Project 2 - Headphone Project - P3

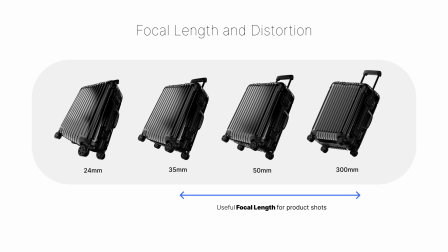248s
The objects gradually appear flatter. Edges become more parallel. The sense of depth decreases. Nothing about the subject's placement changed. The framing is consistent. Only the lens changed. Same subject, same framing, different lens, different feeling. Now that we have a better understanding of composition, let's bring these ideas into KeyShot Studio.
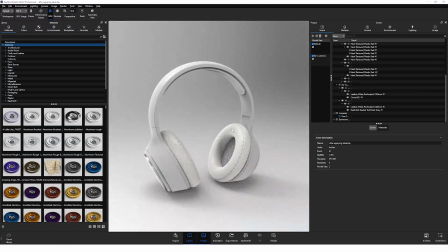270s
So far, we've been rotating around our scene, changing its composition while evaluating different parts of our model. But let's establish a composition formally. To do this, we need to click into the camera tab and then click on this icon right here to add a camera.
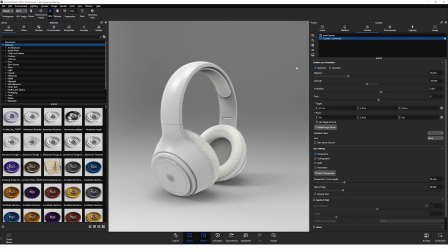284s
We can now move around like before, but we now have the ability to save the camera's position by clicking on the floppy disk icon right here. If we move the camera position, click off of the camera, and then back into it, we can see that our view jumps back to where it was when we saved the camera.
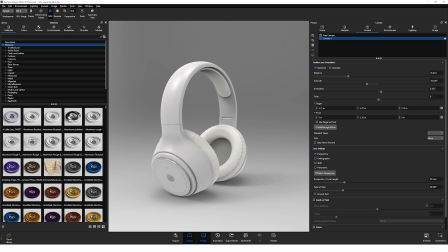301s
Awesome, we can now start adjusting our camera and repositioning it. But first, let's start by changing the aspect ratio of our rendering. In the image dropdown, if the lock aspect option is unchecked, you could always drag parts of the interface to adjust the aspect ratio of the real-time view, but we want to be more specific.
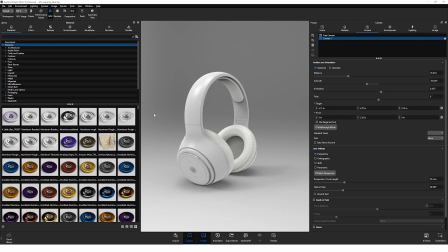319s
Within the same image tab, there's a dropdown named Resolution Presets. Here's where you could specify if you want your aspect ratio to be more wide than it is tall, like a landscape photo, or if you'd like a vertical format similar to a portrait. You could also specify image sizes measured in pixels.
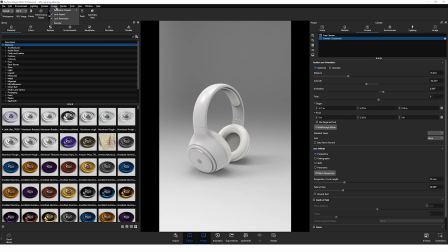340s
Additionally, there are also common aspect ratios listed at the bottom, and in our case, we want to select the 1:1 ratio to ensure we have a square render.
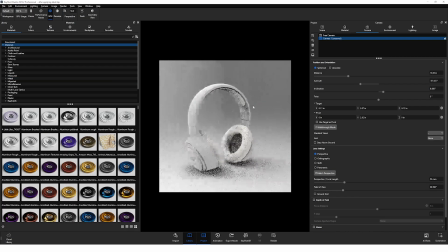350s
Our aspect ratio is now set, but the image size needs to be adjusted. We can simply go back to the image tab once more and uncheck Lock Resolution, which will give us the ability to reposition our interface, resizing our real-time view in the process.
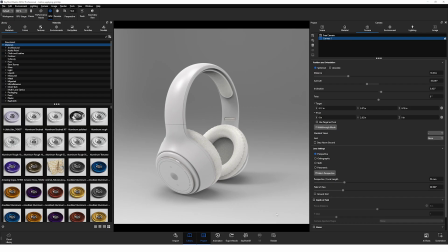367s
Next, I want to improve our current composition. I want our headphones to float, giving them a weightless yet powerful visual. One might think we need to go into the Scene tab, select our parts, and then move the object up in the air to make it float, right?
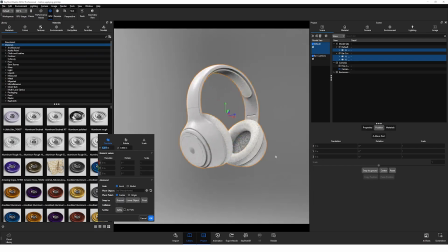383s
Not necessarily. You could, but there's an easier way.
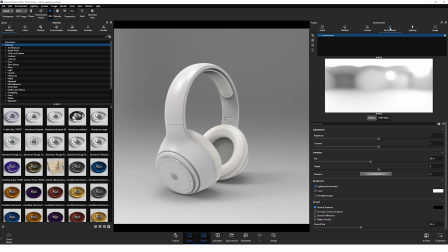388s
Instead, we want to select the Environment tab, which will be covered more when we light our scene, and to scroll down to the ground settings, where we can turn off the ground shadows.
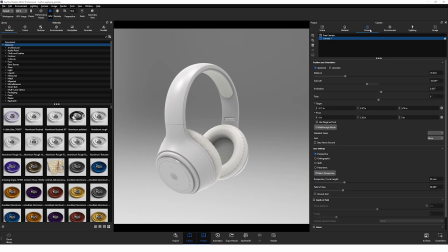398s
Boom, our product is now floating. Next, click into the Camera tab, left click to rotate under the object,
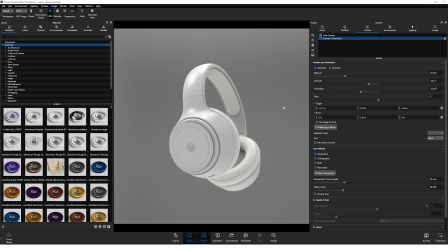406s
press the middle mouse wheel to pan the camera, and resave the camera. KeyShot Studio has a very useful grid function, which can aid in composing your shot. Let's select the quarters option to help center the product and then save the changes.
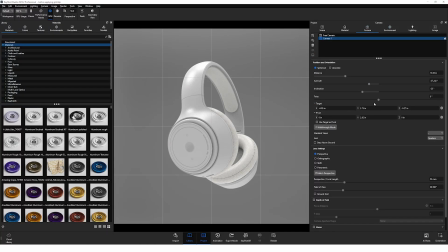426s
As we just learned, a camera's lens settings can have a massive impact on the composition. Here is where you could set the lens focal length. Don't worry if focal length still feels abstract. The easiest way to understand it is to adjust the value and observe what happens.
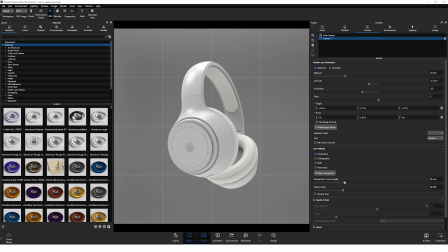442s
As we previously discussed, lower focal lengths create a wider field of view and exaggerate perspective. Higher focal lengths narrow the field of view, compress perspective, and make the headphones appear flatter and more natural.
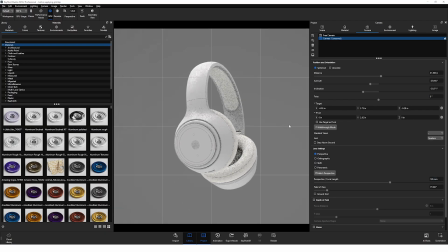456s
Let's type in a value of 120 and then make some additional rotation and position adjustments to our camera. Don't forget to go back into the grid settings in order to turn the grid off.